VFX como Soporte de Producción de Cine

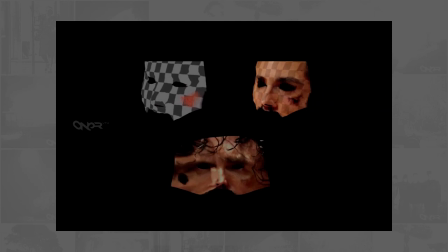[46:15]
hicimos trabajo de make-up digital esto se mapea sobre una malla 3d del rostro del actor
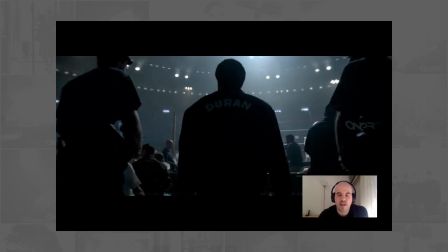[46:25]
mayormente el gran despliegue de las escenas eran en las entradas
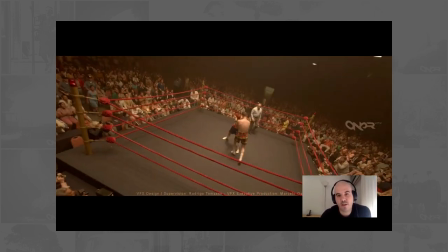[46:30]
de los boxeadores y bueno este tipo de sobrevuelo de la cámara en el ring tomas 360
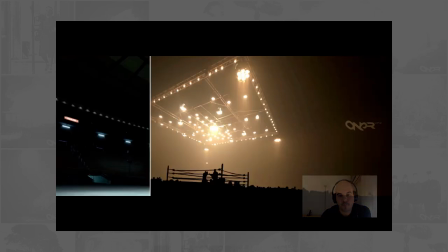[46:38]
grados una locura pero quedaron buenísimas esto es el Madison
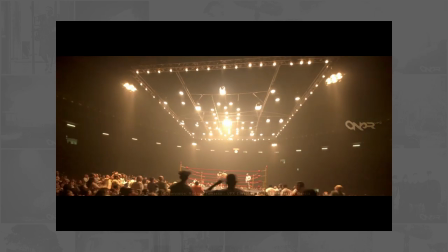[46:43]
Square Garden después tenemos el Super Dome de Nueva Orleans y el Montreal Olympic
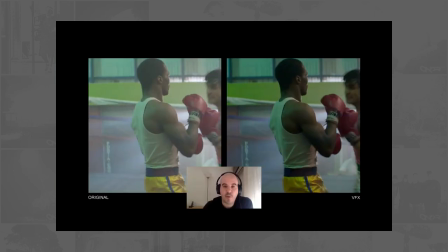[46:50]
acá se hizo se aproximó básicamente los golpes ahí ven
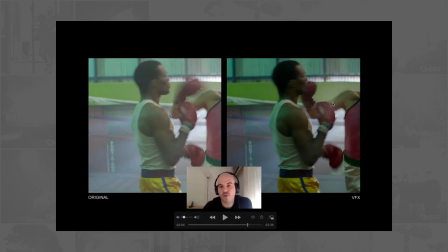[46:57]
el actor pasa bastante lejos del rostro y acá hicimos el contacto no solo eso sino que
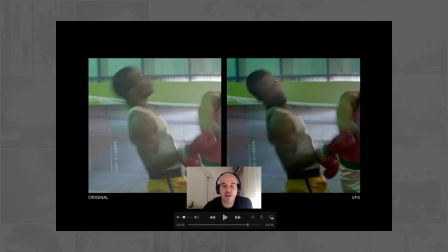[47:03]
si ven cuadro a cuadro aceleramos el acuse del golpe del contrincante
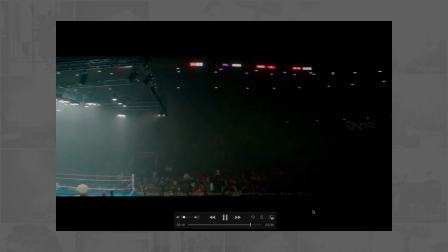[47:14]
Con esta toma abre la película También esta me tocó componerla a mí Muy
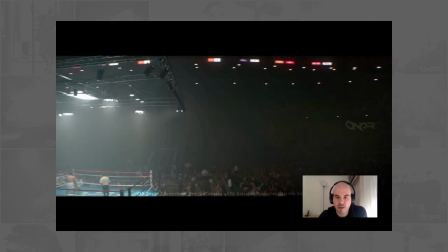[47:19]
difícil Por el tema de Empatar ambientes y penumbras
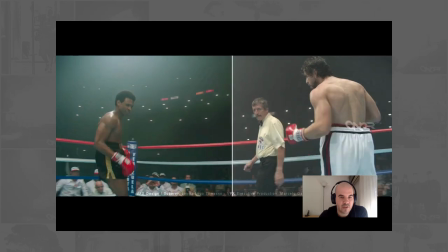[47:25]
Esta es una locura de traqueo Son 360 grados Para algunos casos Utilizamos
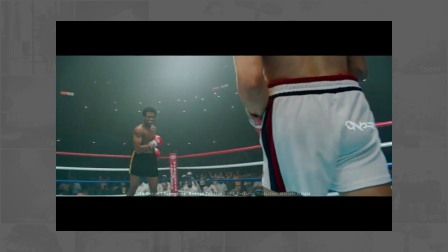[47:31]
renders en 360 Y lo mapeamos sobre una esfera Y con esto terminamos
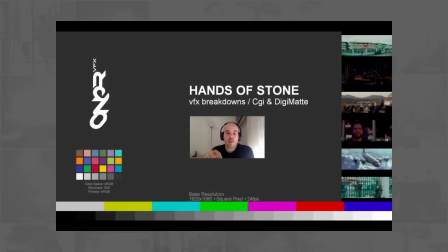[47:37]
Bueno, seguimos con la segunda parte De este making o VFX breakdown de hands of stone de manos de piedra en este segundo breakdown vamos a ver más el trabajo de lo que esto fuera de lo que son las peleas en los estadios o sea trabajos de entorno
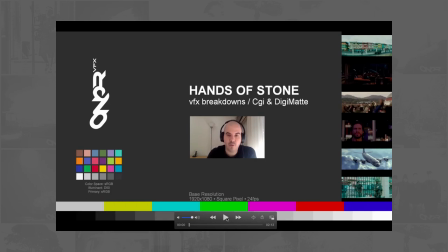[47:54]
y de ambientación y continuidad esta
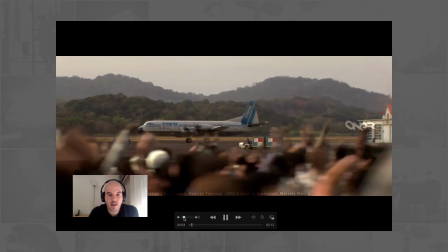[47:59]
toma por ejemplo está totalmente generada full cg no quedó
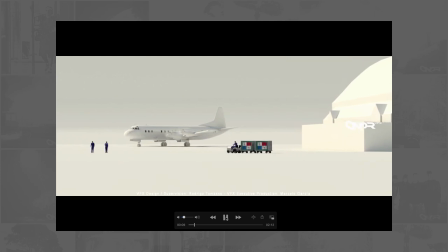[48:04]
en el corte final de la película pero fue muy interesante plantearla se
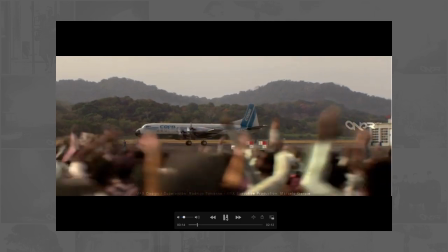[48:09]
la pensó como un plano totalmente visto desde un teleobjetivo
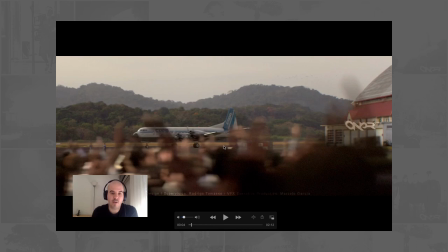[48:14]
justamente para aplastar la imagen y poner las multitudes 3D y que no se note que es CG
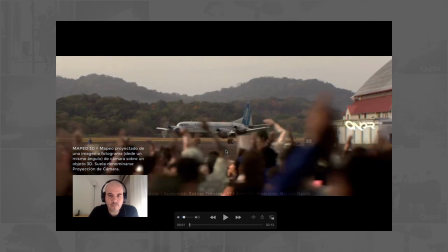[48:20]
después todo el resto fue tomar fotografías de la locación y hacer mapeos de cámara con fotogrametría
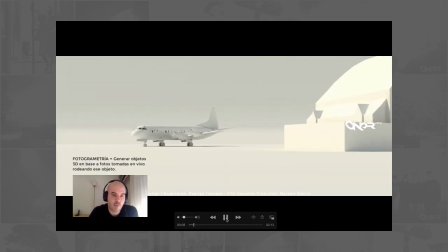[48:29]
animación de los modelos vestir,
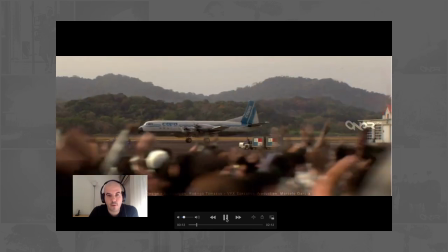[48:32]
darle vida a ese tarmac del aeropuerto jugar con el paralaje esta es una escena clave también
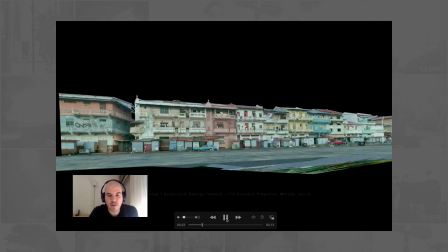[48:40]
acá van a ver muchos detallecitos que básicamente es se firmó una locación diferente
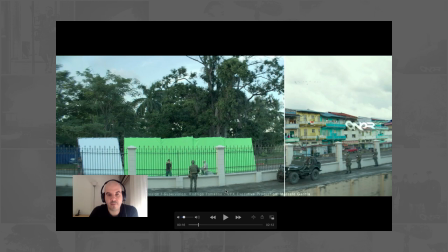[48:49]
¿por qué? porque necesitamos tener una reja que es la reja del perímetro de la zona del canal de Panamá ¿qué sucedía? que del otro lado no había nada había un monte,
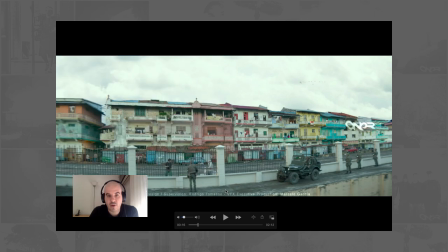[49:01]
una selva por lo cual tuvimos que hacer este registro de fondo en otro lugar con el mismo lente y con toda
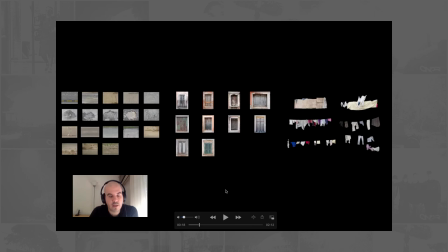[49:10]
esta información o librerías que nos armamos de texturas y detalles de cosas viejas y rotas,
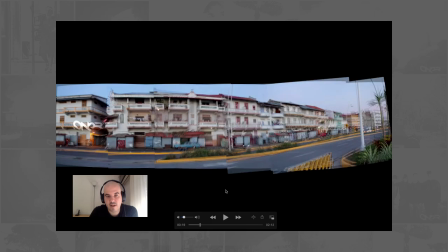[49:20]
tomamos esta imagen, le sacamos la distorsión y empezamos a vestir
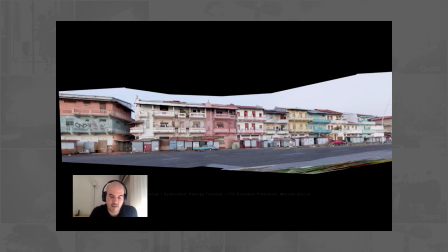[49:28]
todo ese fondo que es la parte del casco colonial de Panamá,
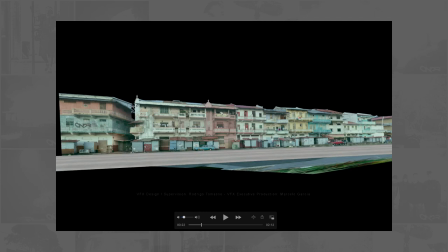[49:33]
que es la parte linda, bueno, le hicimos rota para que se simule a lo que sería el Chorrillo,
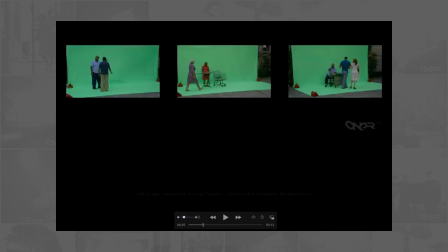[49:39]
que es un barrio muy humilde de allá de Pargrama, de donde es Roberto Durán. También filmamos en un backlot, en el fondo de la productora,
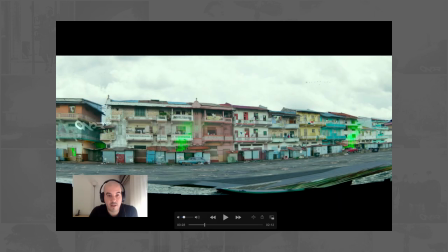[49:49]
situaciones de calle para vestir justamente los balcones y la acera.